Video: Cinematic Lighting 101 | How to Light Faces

Welcome to 4-Minute Film School. I'm so glad that you're joining us today. My name is Valentina V, and today we are going to be talking about how to shape a face with light. What are the different techniques? How do we do it? Let's find out.
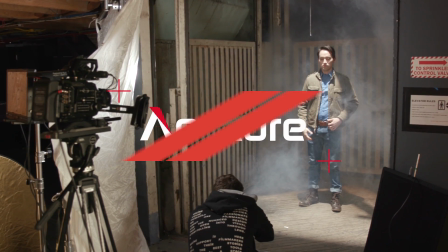So today I have here cinematographer William Hellmuth, and he's worked with a lot of cool brands: Honda, Acura, Listerine, Nerf. And today we're going to be talking about how to use light to shape a face.
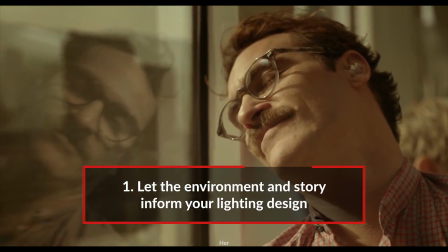[0:32]
First thing I think about when I'm lighting a face, lighting an actor or talent, is the environment. How do I need to light this environment? What does the story call for, especially in a narrative setting?
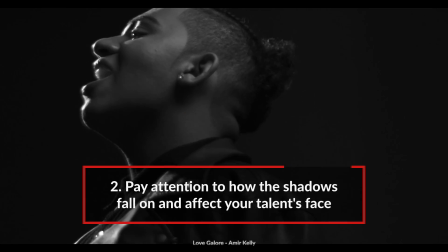[0:41]
What do I want to say with this light? Where does my light need to go, and how can I make this person look good?
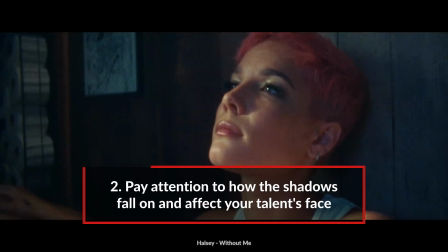[0:46]
Where are the shadows falling on the face? How is the light affecting different features of the face? And then after that, it's just all of the little details that make it look good or bad. All right, let's take a look at the first setup. So the first setup is a far side key,
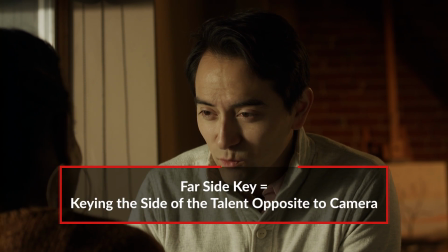[0:59]
where you're placing your key light on the side of the person's face that is away from the camera. So would you say that for you, a far side key is the most common way to light a face? Absolutely. I'd say about 70 to 80% of the time I'm lighting a face, I'm using a far side key.
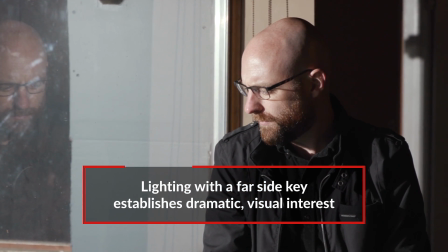[1:14]
It's just the easiest way to create visual interest with that shadow side facing the camera. It kind of draws me in, it makes me want to see more. He shoots a lot of dramas and I shoot a lot of beauty, so for me it's totally different, right?
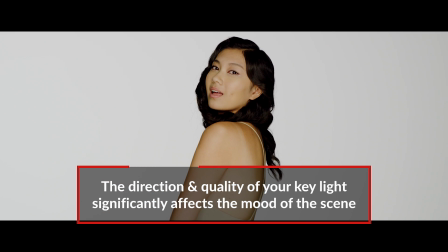[1:25]
I want the key to be like in the front, the softest possible, and you like it to be in the back because it creates a little bit more intrigue, a little bit more drama in the shot. So how did you set up this particular shot? We decided to go with a harder light.
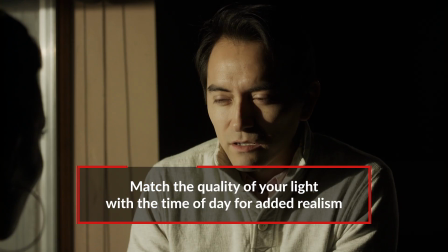[1:37]
Our talent was sitting next to a window, and I thought, well, let's simulate sunlight, like maybe it's late afternoon.
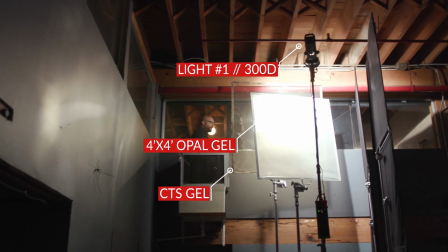[1:42]
So I had a 300D with CTS in front of it, and then some opal.
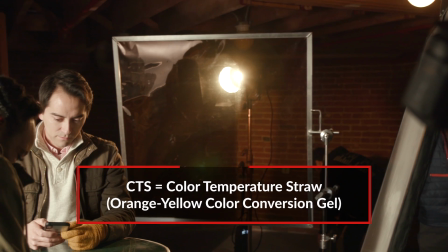[1:46]
CTS is draw gel. It gives kind of like a yellow orange feel to the light.
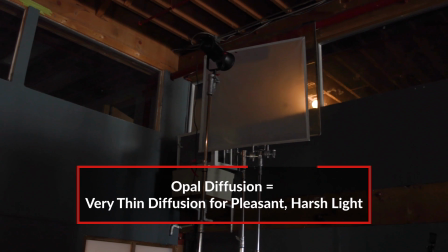[1:52]
Opal is a very thin diffusion. It just takes like a little bit of edge off of your light. So you can still get that like really harsh light,
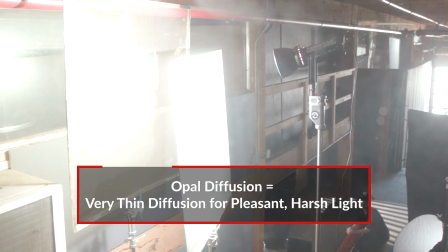[2:02]
but it's just gonna like fall a little bit more evenly on your subject's skin and just look just a bit better.
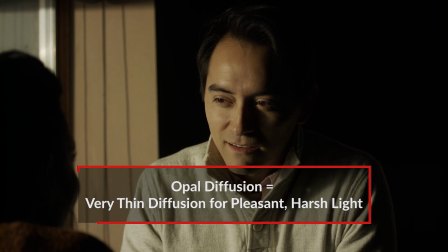[2:08]
So I use opal a lot.
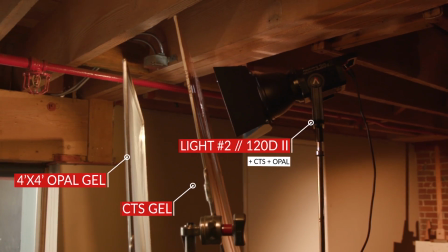[2:10]
So after I got my key light in place, I got a 120D with CTS in front of it and more opal in front of that as a backlight,
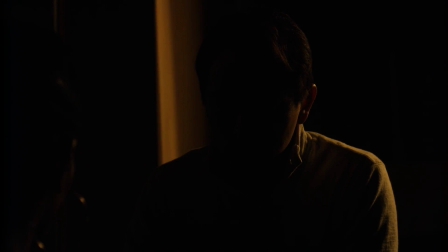[2:19]
some warm lamp light that was indoors. In the background, there was this brick wall that was just completely dark without any light on it.
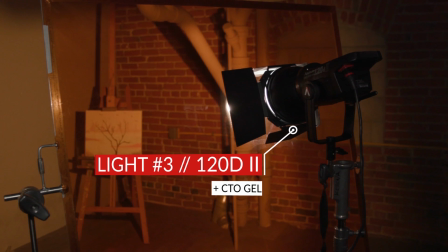[2:26]
So my guy from Mark grabbed another 120D with CTO on it, which is a nice tungsten gel, and splashed that on the brick wall. I really like how you're mixing the color temperatures, actually, that you have like this warm light in the background and this cool light coming through the window. It creates a little bit more visual intrigue.
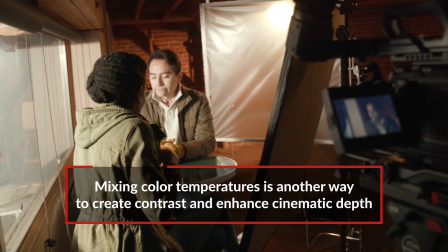[2:43]
Mixing color temps is probably my favorite way to create contrast and to kind of make that foreground pop from the background, and sometimes a pretty subtle way. Let's take a look.
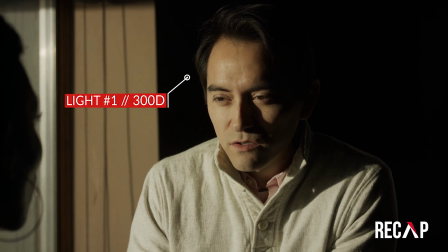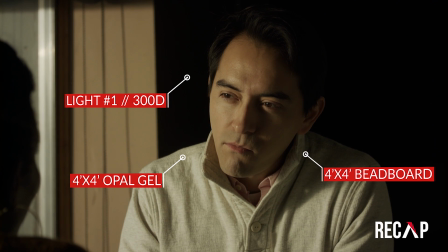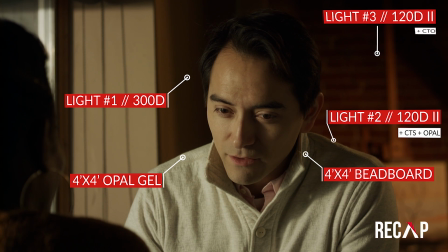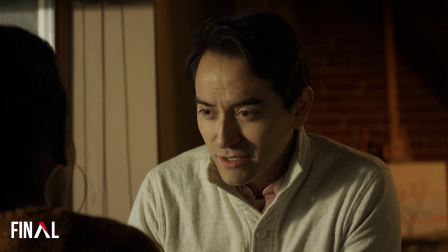So for this setup, you actually did 3 shots. You had a master shot and you did 2 over the shoulders.
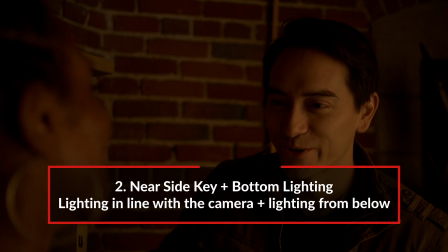[3:23]
What was your motivation for approaching this lighting? Well, one of the things that sometimes as like a newer DP you're told not to do is a near side key.
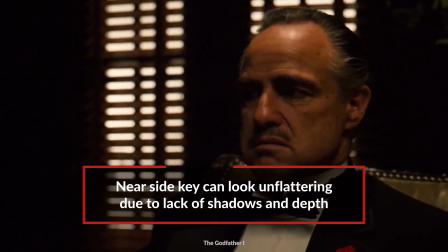[3:33]
That means the key light coming from the same side as the camera, so you're shooting into the light, not into the shadows. Another thing you're told not to do is like a bottom light because it's not flattering, or maybe it looks scary or something like that. But sometimes you'll read scripts or see a location where you need that coming from the bottom. And so what I decided with this scene was I wanted to illustrate how you can
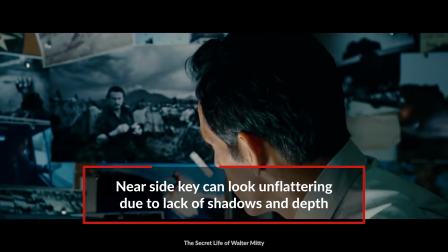[3:56]
make a bottom key that's also near side at the same time look flattering and look good.
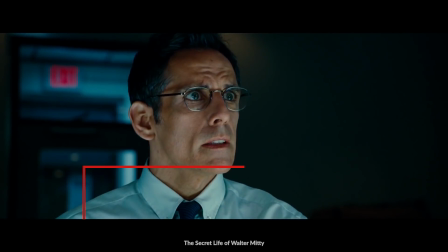[4:01]
It doesn't have to be this scary light.